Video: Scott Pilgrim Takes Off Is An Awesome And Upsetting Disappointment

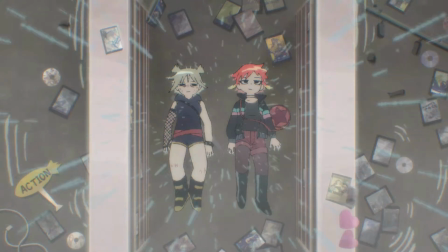12:10 But that's the worst part. It's only these two episodes.
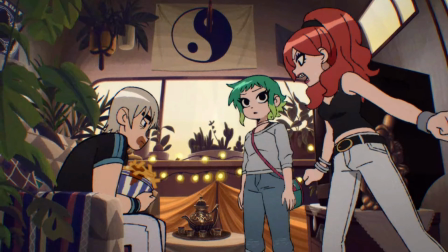12:15 Ramona has one interaction with Matthew Patel, Todd is turned into a joke, I don't think she even interacts with the twins once throughout the series,
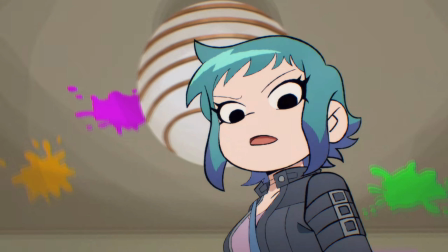12:23 and Gideon, her most traumatic breakup, she too has a single interaction with.
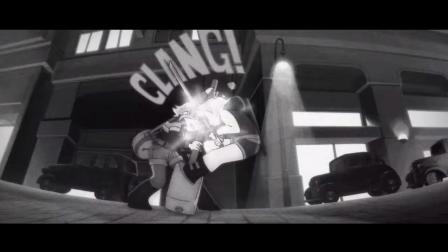12:29 This show had something unbelievably good going for it,
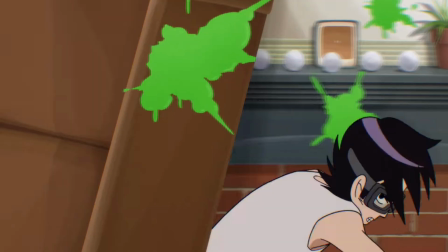12:33 with Ramona solving her past relationships only for it to throw it away to turn the show into a comedy mystery,
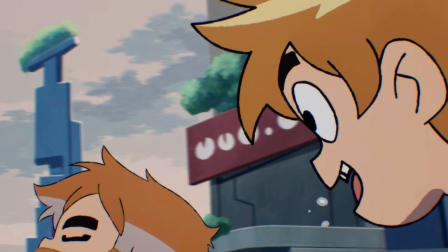12:39 and then cash in on the popularity of multiverses. The doubt I had in the show once it deterred from being a retelling of the comics was vanquished when it became a show about correcting the mistakes of the past,
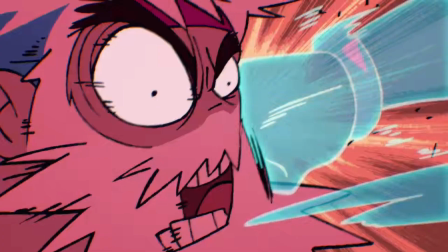12:51 only for the show to become a vapid, unfocused, tonally whiplashed adventure that feels like it's trying too hard to be a Marvel movie.
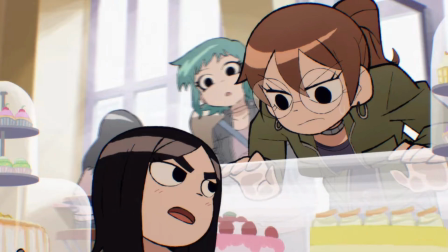13:00 Now don't get me wrong, there are still some good moments sprinkled in the second half of the show.
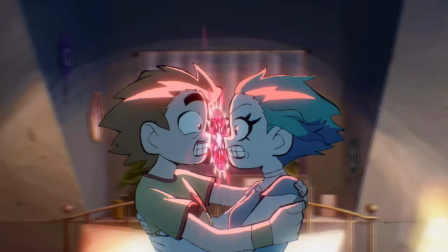13:05 Scott and Ramona's love for each other being so strong that it's implied that they still end up together,
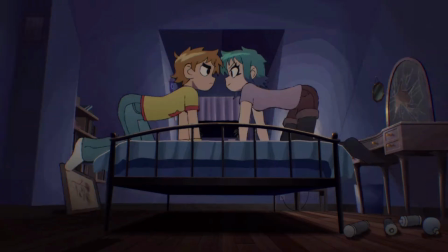13:10 even if they can't kiss, was the perfect way to summarize just how much these two are dedicated to each other.
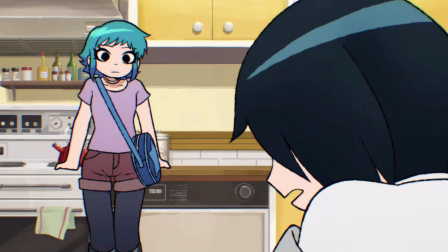13:15 There's actually a sort of chill, wholesome feeling to the show when it's not complete and utter chaos that reminds me of a coming-of-age slice of life, which at times was serene and was much needed contrast to the overload of energy this show can emit when it wants to.
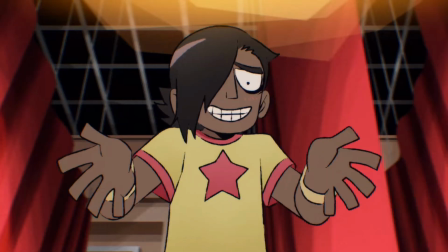13:29 This is also accompanied by a style of comedy that can at times be cartoony or dry and witty, just like the movie.
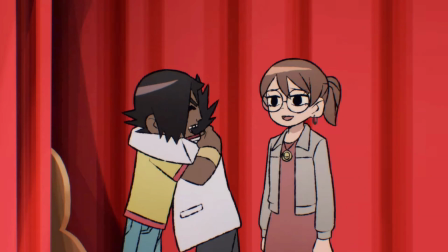13:36 I would actually go so far as to say the comedy is on par with the movie, if not a little less.
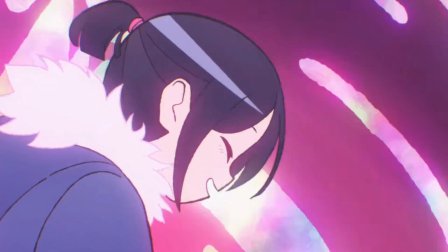13:42 So when you mix some genuinely good comedy with this feel-good ambience of wholesomeness and slice of life,
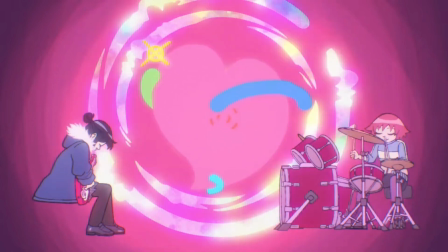13:49 it combines into such a joyous show that will just make you feel good.
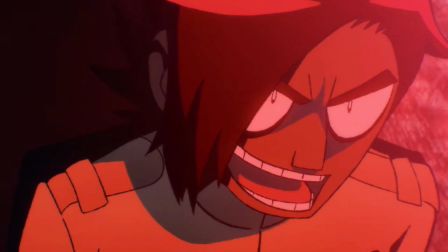13:53 But don't let that make you think I don't enjoy when this show is high energy. When this show wants to get the adrenaline going, it's pretty good at it.
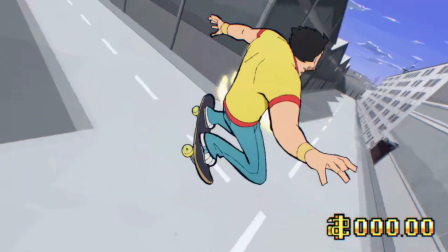14:02 With using creative camera angles, unique set pieces, vibrant colors, and a stylized art style to rival Studio Trigger.
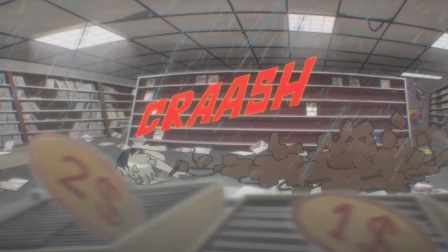14:09 The sheer amount of absurdity and creativity that made millions of people love Scott Pilgrim is embodied very well in the action scenes.
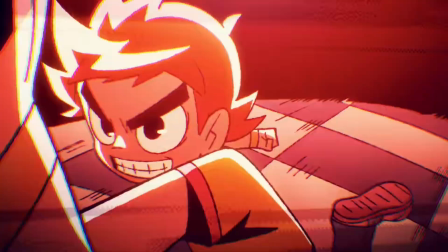14:17 When there is one. You see, when I say there are only three real fights in the entirety of the show,
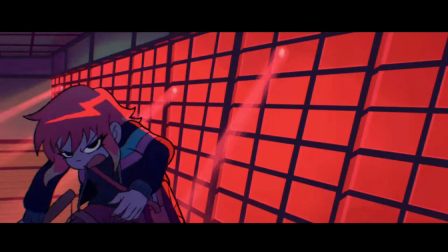14:24 I mean it. there's the absolutely amazing Ramona versus Roxanne
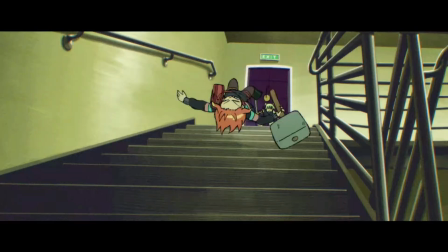14:29 fight that creatively changes the environment they are in by transporting to different movie set pieces,
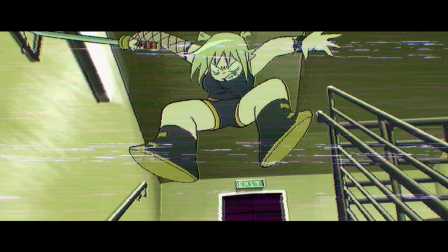14:34 which is not only pure eye candy, but also is really, really fun when the duo interact with the environment during the fight.
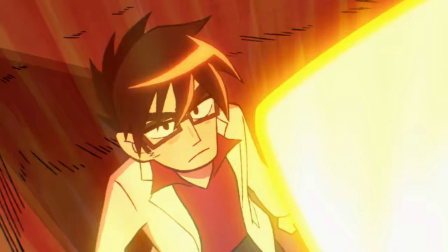14:41 There's the fight between Matthew Patel and Gideon, which was pretty cool with how much environmental changes they go through,
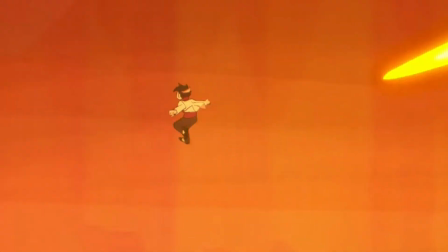14:46 and how the viewer is guaranteed to be on the edge of their seat due to there being no way to assume who's going to be victorious,
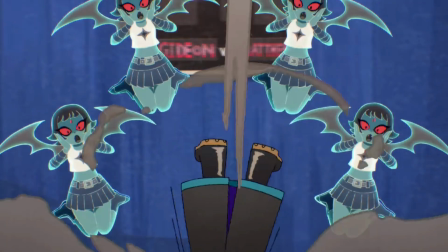14:53 especially since there are multiple times in the fight where each fighter has the upper hand, so neither feels like a complete underdog.
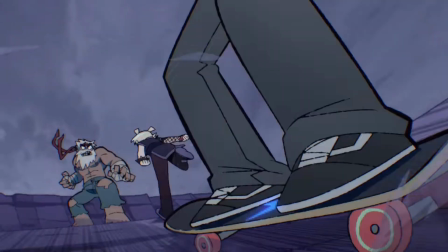14:59 And then we got the final fight against Future Scott,
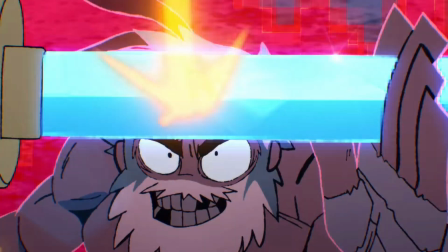15:02 which is just the typical lazy formula where the entire cast fights against this undefeatable enemy, gets to throw in one or two of their staple attacks,
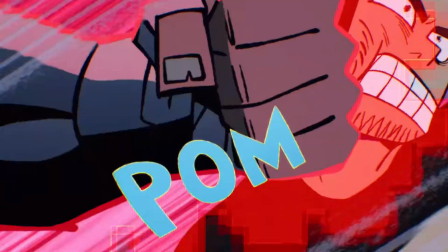15:11 which barely affects him to show how powerful he is, and then defeats almost everybody with little to no difficulty, only for him to finally be defeated by a Deus Ex Machina.
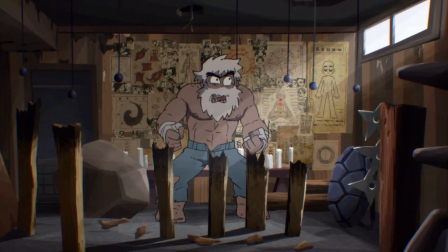15:19 Those are the three main fights in the entire series. There are some side fights like Lucas Lee versus the Paparazzi,
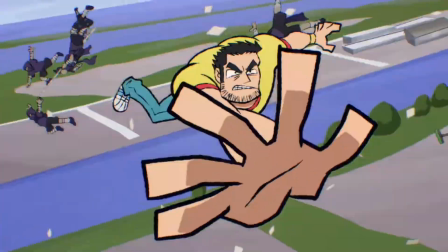15:25 which really doesn't feel like a fight and more like the animation team just trying to show off, and then there's the fight between Ramona and Wallace's stunt doubles,
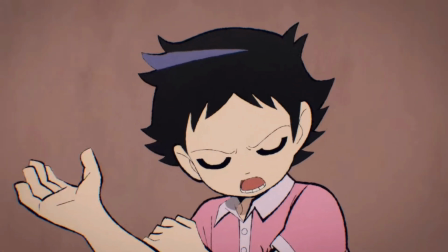15:33 which is barely a fight because of the constant cutaways, only for it to just lead to a joke.
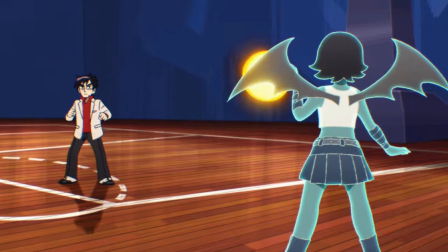15:37 So yeah, there are three real fights in the series. This show is 4 hours long.
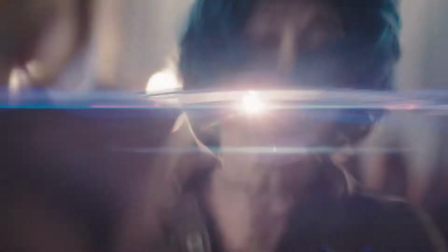15:44 The Scott Pilgrim movie is half as long as this and has 7 amazingly choreographed fights.
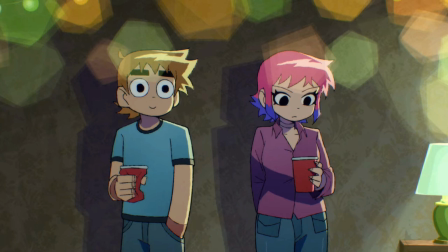15:51 I like the emotional side to the Scott Pilgrim universe, but there being only 2 good fights in this entire series is unacceptable and is one of the reasons why this show is infuriating.
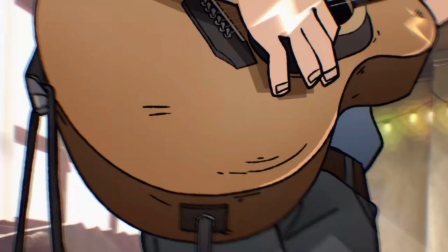16:03 This isn't helped by the really underwhelming music.
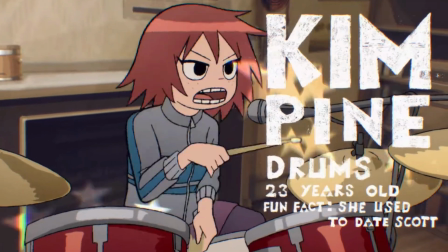16:06 A big part of the Scott Pilgrim universe is the music accompanying it, and while there are some memorable ones like United States of Whatever and Police Truck, that's about it.